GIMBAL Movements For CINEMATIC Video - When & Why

YouTube is flooded with video about gimbal movements, but you always gotta consider the actual context behind your shot.
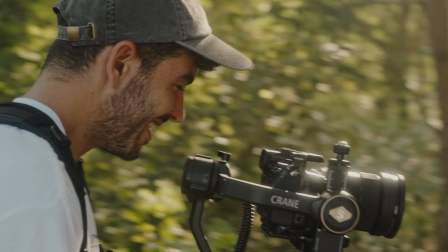6s
In this video, we're gonna cover the main reason behind each gimbal camera movement,
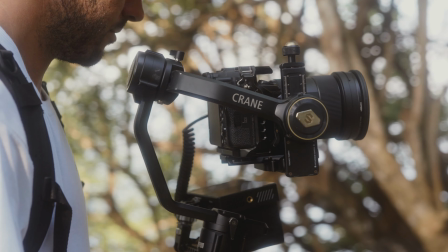11s
and then we're gonna find out which are the best situation to perform these movements. This was literally like the 10th time I was trying to do this intro, so let's finally get into it. The first thing you gotta know is how do camera movements differentiate.
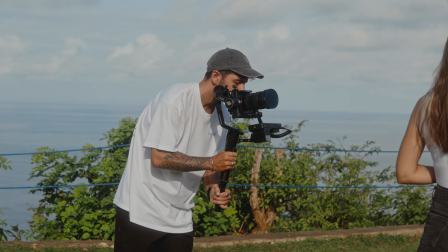30s
There's two different camera movements which are the basic of camera movements, which are motivated and unmotivated camera movements.
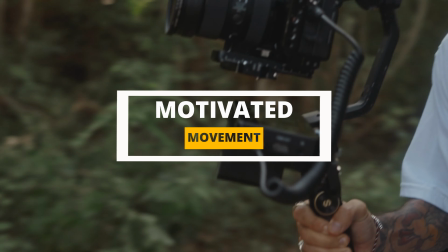37s
The motivated camera movements is when the subject is actually moving, and so the camera is moving to, for example, following our subject.
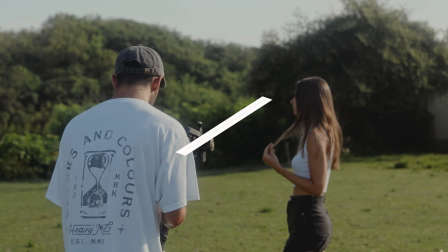45s
The unmotivated camera movement is when the camera is moving and there is no actual reason for the camera to be moving. So our subject can be still and our camera is moving either around it or pushing towards it. Love my dog. And this action can be done to reveal something or to just have the audience drawn into the scene or into the subject.
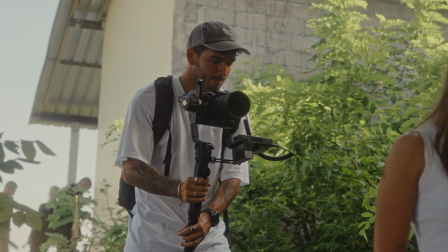70s
Also, one main thing to remember when you're shooting on a gimbal is to pretty much let the camera float through hair.
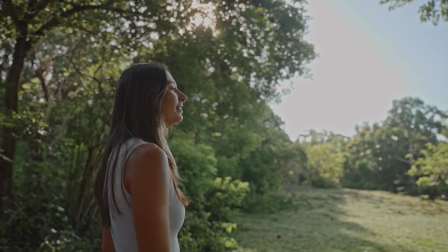77s
Any little small jitter or any unwanted movement is going to take the audience away from the sequence that you're actually shooting.
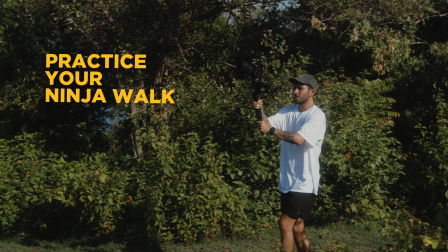84s
So practice your ninja walk and just move slowly and smoothly. Shot number one is the tracking shot.
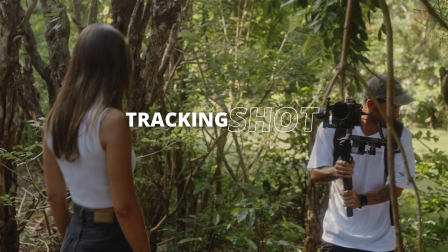90s
This is probably the one that you're most familiar with.
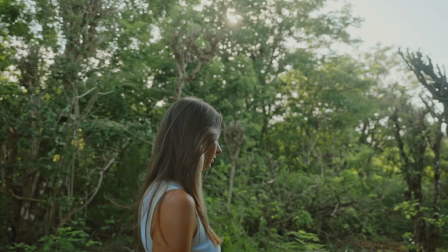93s
The tracking shot is a great way of showing your subject interacting with the surrounding and revealing a lot of the environment around him or her.
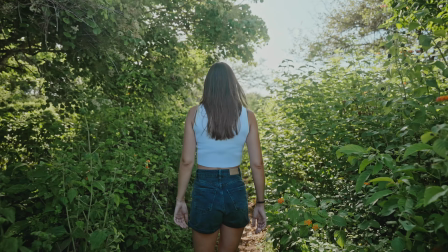100s
It can also create a great sense of connection with the viewer.
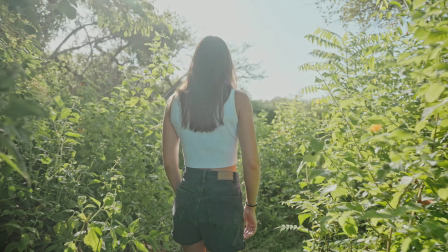104s
It is also very important that you keep the same camera pace as the subject to just make the shot feel a lot better.
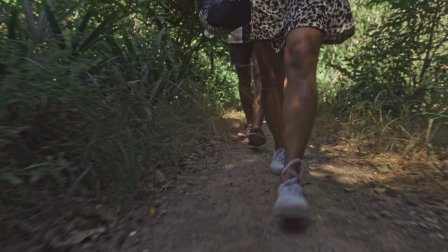111s
And also, if you want to add a bit of action and something a bit more exciting to the shot, you can try this shot low to the ground or use some foreground when you're tracking the subject sideways,
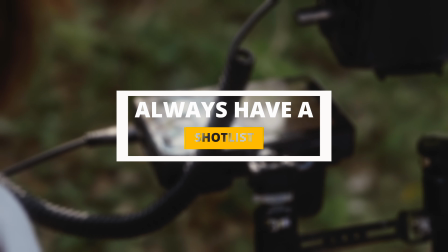120s
for example. Always make sure you drop down a shot list, just because if you have just a bunch of tracking shots, it's just going to become very repetitive and it's not going to be entertaining to watch a video where basically you're just tracking a person in different ways throughout the scene. So mix all of these shots together to make a sequence work.
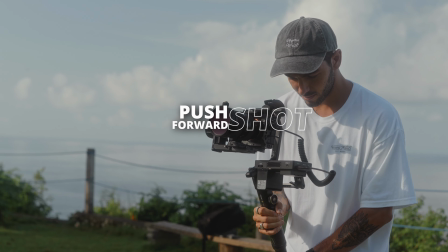138s
Push forward shot. This shot is the best way of introducing the subject's feelings and emotion by bringing us closer to the action.
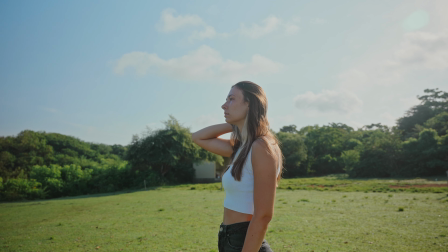146s
It's a great way to establish importance of a subject as well as a lead into your next shot.
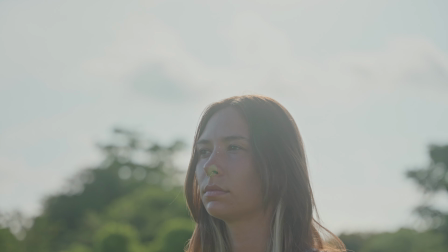151s
Just remember that if you do a push forward shot, your next shot should be a tight one to capture the actual emotion and feelings of the subject.
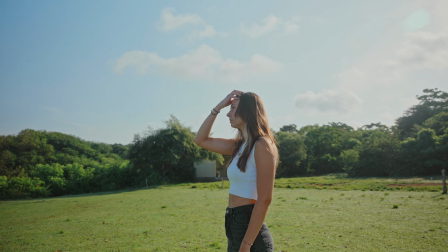158s
Otherwise, it's just not going to look good if you have a pushing forward shot and then you have something going back or like a wider shot.
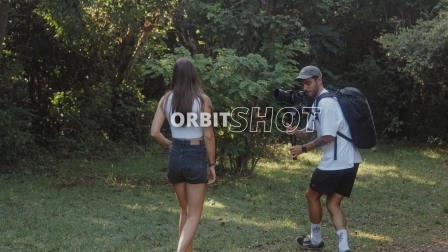164s
If you push forward, make sure that your next shot is tight. Orbit shot. Usually only performed halfway, as you rarely would actually need to go all around the subject.
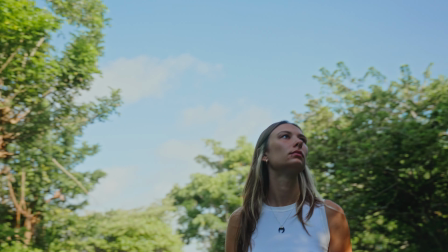173s
This shot is used to reveal the environment around the subject or to implement motion and different dynamic into the scene. In case of your subject moving in any ways in the shot, make sure that you use this shot the opposite way of the subject is moving.
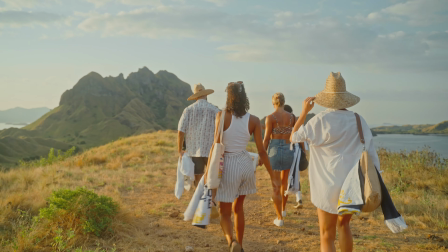187s
So if the subject is moving to the left, you want to pan to the right and the opposite.
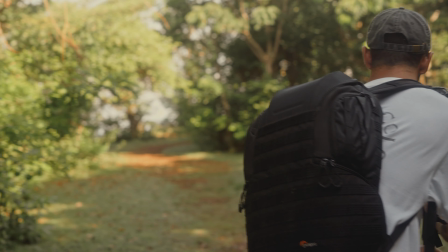191s
Also, this shot can be very repetitive and very quickly, so make sure that you don't overuse this and maybe just use it once or maximum twice in your sequences. Extra tip over there, if you do want to make this shot a bit more interesting, try and use a tighter lens.
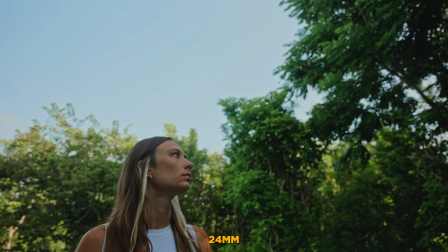206s
Like this, for example, I shot on a 70mm and on a 24mm. On a 24mm, it's a lot more interesting to see all the environment around our subject,
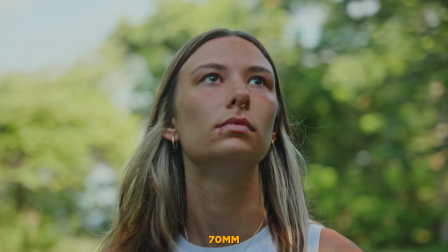214s
while on the 70 creates this nice vertigo, almost parallax effect, which can be very interesting.
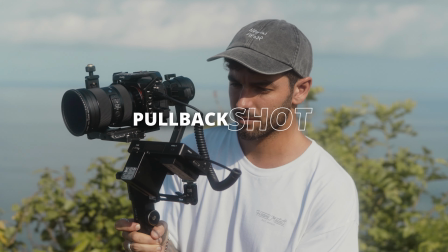220s
The pullback shot. The main reason to do this shot is to reveal someone or something important, something that wasn't in your scene when you started the movement.
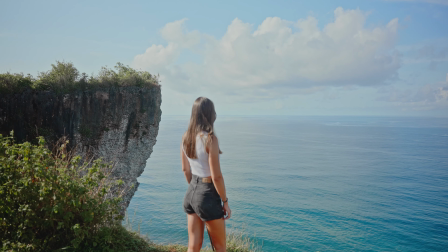229s
This movement is a great way of ending a scene or to transition into a different scene.
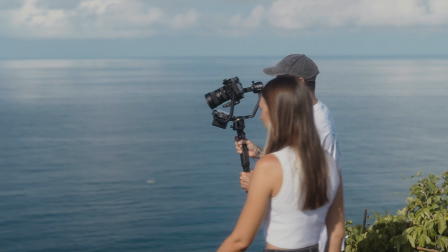234s
For example, I used our model walking into the scene and I was panning back from the ocean and the cliff,
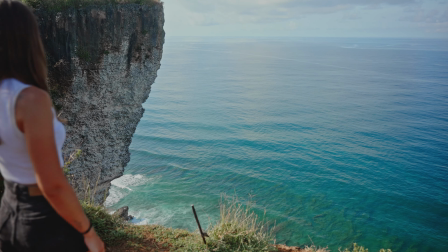240s
and you can see her approaching the last bit of our sequence, revealing her looking down on the water and on the cliff. Crane shot.